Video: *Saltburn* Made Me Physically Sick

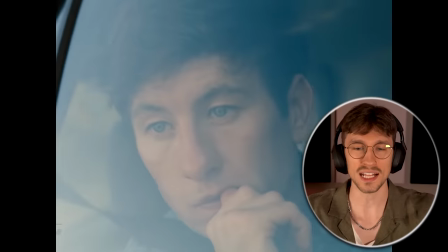Saltburn. Well, that was quick. Why did they add that? They could have just cut to come to Saltburn.
You can always leave if you want.
And then cut to the car. But instead, they wanted to remind us, like, hey, he's still in the future recounting this.
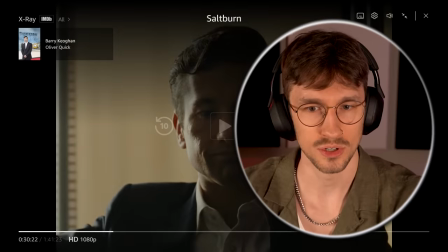This is an important thing right here. Who's he talking to? Why is he telling this to us? What a shot.
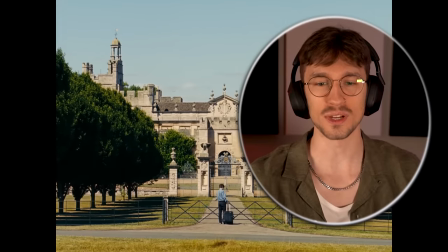This film's fucking gorgeous. Even the music. They're doing a lot of music swells in the right moments.
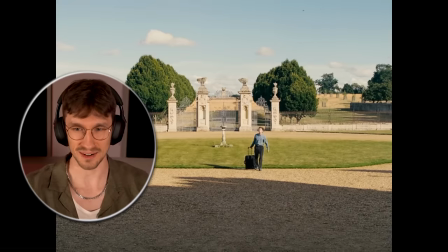And it feels natural. It makes it flow. It makes it feel cinematic.
You're early. Got the earlier train.
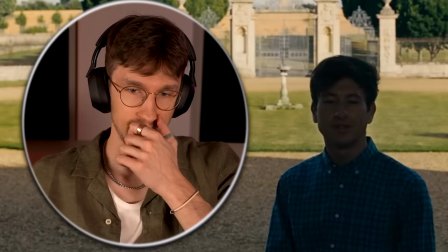Oh, he took the train to Saltburn, huh? I figured he'd take a plane. Kind of ruins this next part. Is this video sponsored by Air Up? I had a thing in my head. Air Up is a new hydration experience. Inside of this water bottle is just water. No additives, no sugars, but the flavor? Mango passion fruit, baby. If it's just water, how does it have flavor, Dylan? By utilizing scent with your nose. This pod here makes you believe that there's flavor. But again, it's just normal water. There's nothing in here besides water. Drinking water is like the number one thing you could do to maintain your health. As a kid, I never drank water because it tastes so boring. I wish I had this as a kid because I would have drank so much more water. And they also have a ton of flavors to choose from.
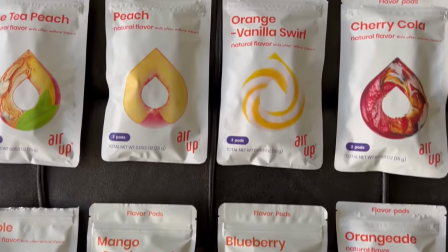Mango passion fruit is a good one. Apple, I like the fruit flavors, but they have like cherry cola. They have so many different kinds of flavors. Julius loves it too. He can't keep his lips off the thing. And the cool part, because it's just water in here, if you don't want any flavor, you just press down on the pod. No flavor, just tastes like water. But if you want flavor again, just pop the pod. Yes, flavor, baby. Use my link down below in the description box and get an air up bottle for yourself. It's very simple. If you're gonna suck on something, suck on an air up. That is not their official slogan, nor do I think it should be.
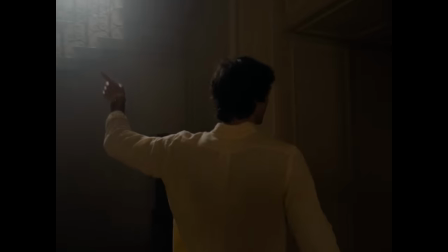Thank you to Arrow for sponsoring this video. Let's get back to Saltburn.
Red staircase. I accidentally fingered my cousin here.
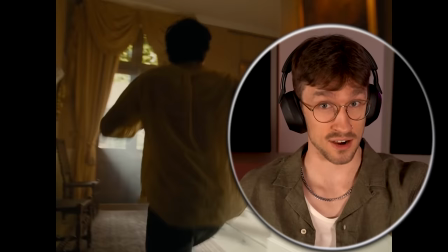I don't have to turn the subtitles on for that part. I heard that correct and I know it, but I wish I didn't.
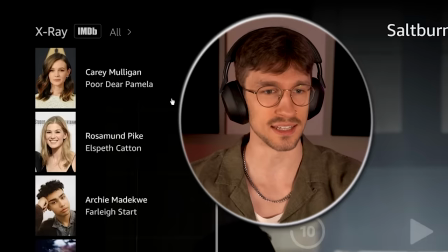I think it's on the sea, isn't it?
Is that Carey Mulligan? Oh, this Amazon, the...
God, I was so sorry to hear about your father.
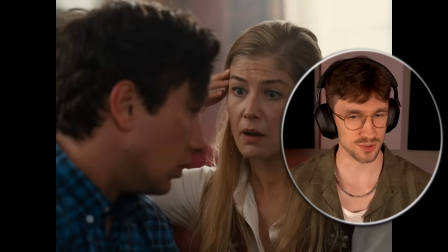Utterly, utterly tragic. It's not true. I had them hang up an old school dinner jacket.
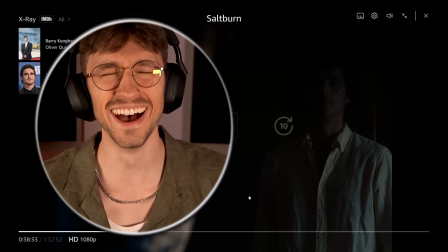We dressed for dinner here, so I didn't want you to...
My favorite line delivery of this entire movie is coming right up.
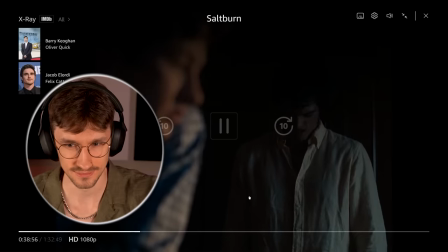Right here.
Dressed for dinner? Yeah, it's like... It was like black tie.
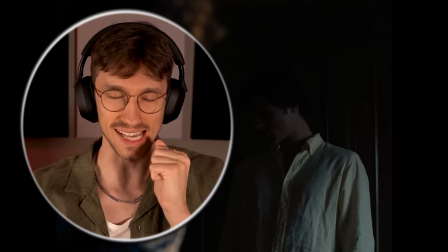I am so curious about the number of times they shot this exact scene and you chose that take and that delivery. Did he deliver it only one way? And why would he choose to do it that way? I have so many questions.
Yes, it was like black tie.
It's like black tie. Why would he do that?
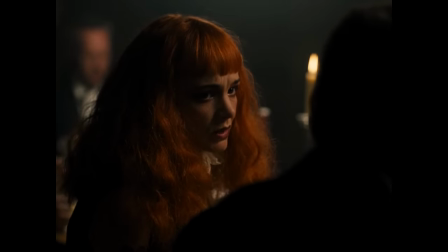All of his business partners started sort of falling out of windows. Right.
Oh my God.
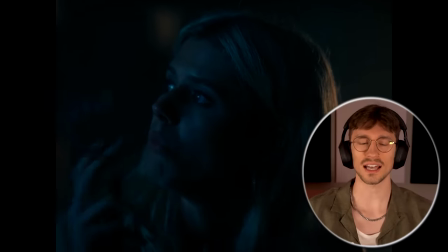Oh my God. Oh.
I kind of hoped it was a ghost. No, I wanted to have a look at the moon. It's nearly full. Do you know what that means? Werewolves. I think I like you even more than last year's one.
Ah. What is that? You're not gonna inquire? What does last year's one mean? No inquiry onto that, huh?
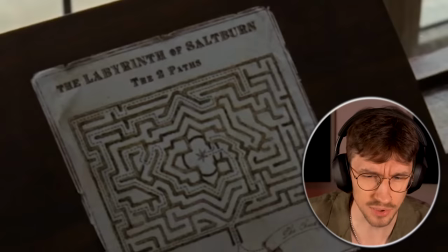Oh, the Labyrinth of Saltburn?
Lots of people get lost in Saltburn.
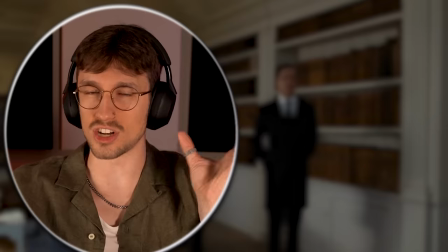Why does he never inquire? Someone will say something really dark or coded and he's just like, huh.
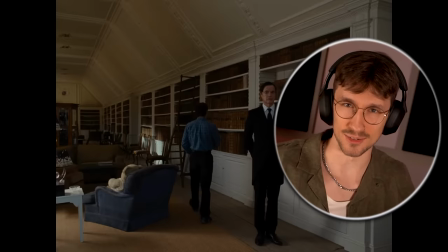Better go about my day now. Dog, ask a question or two, baby. Stop watching people, man. He's such a weirdo.
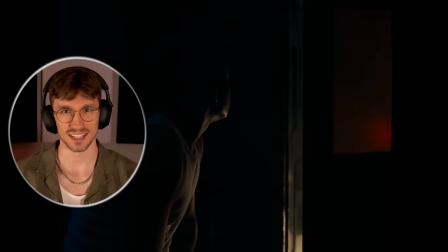He's watching some solo action. Ah,
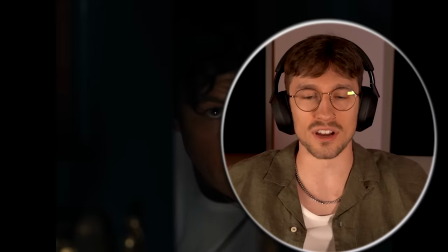stop. He's gonna look over. You're gonna get caught. Stop. This is so long.
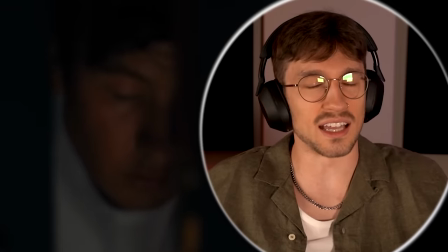That's what she said. You gotta stop. Oh, thank God you cut away.
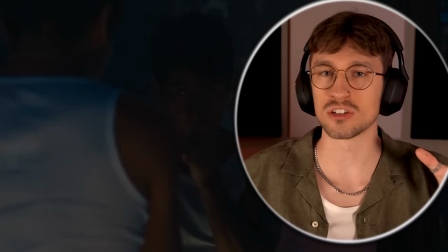That took so long. He's creeped so many times and hasn't been caught a single time. Is he dead? I'm trying to think of what the twist is. Maybe he's dead and the only people that can see him are the Saltburnians.
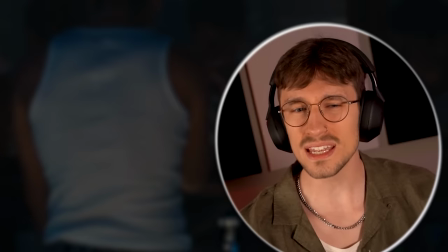I don't think I'll ever go home.
Maybe his dad didn't crack his head. Maybe he cracked his head. The fact that he creeped so long and no one notices him ever, maybe that's a thing.
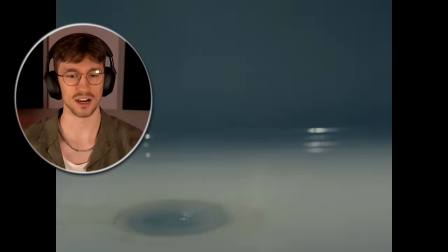Oh.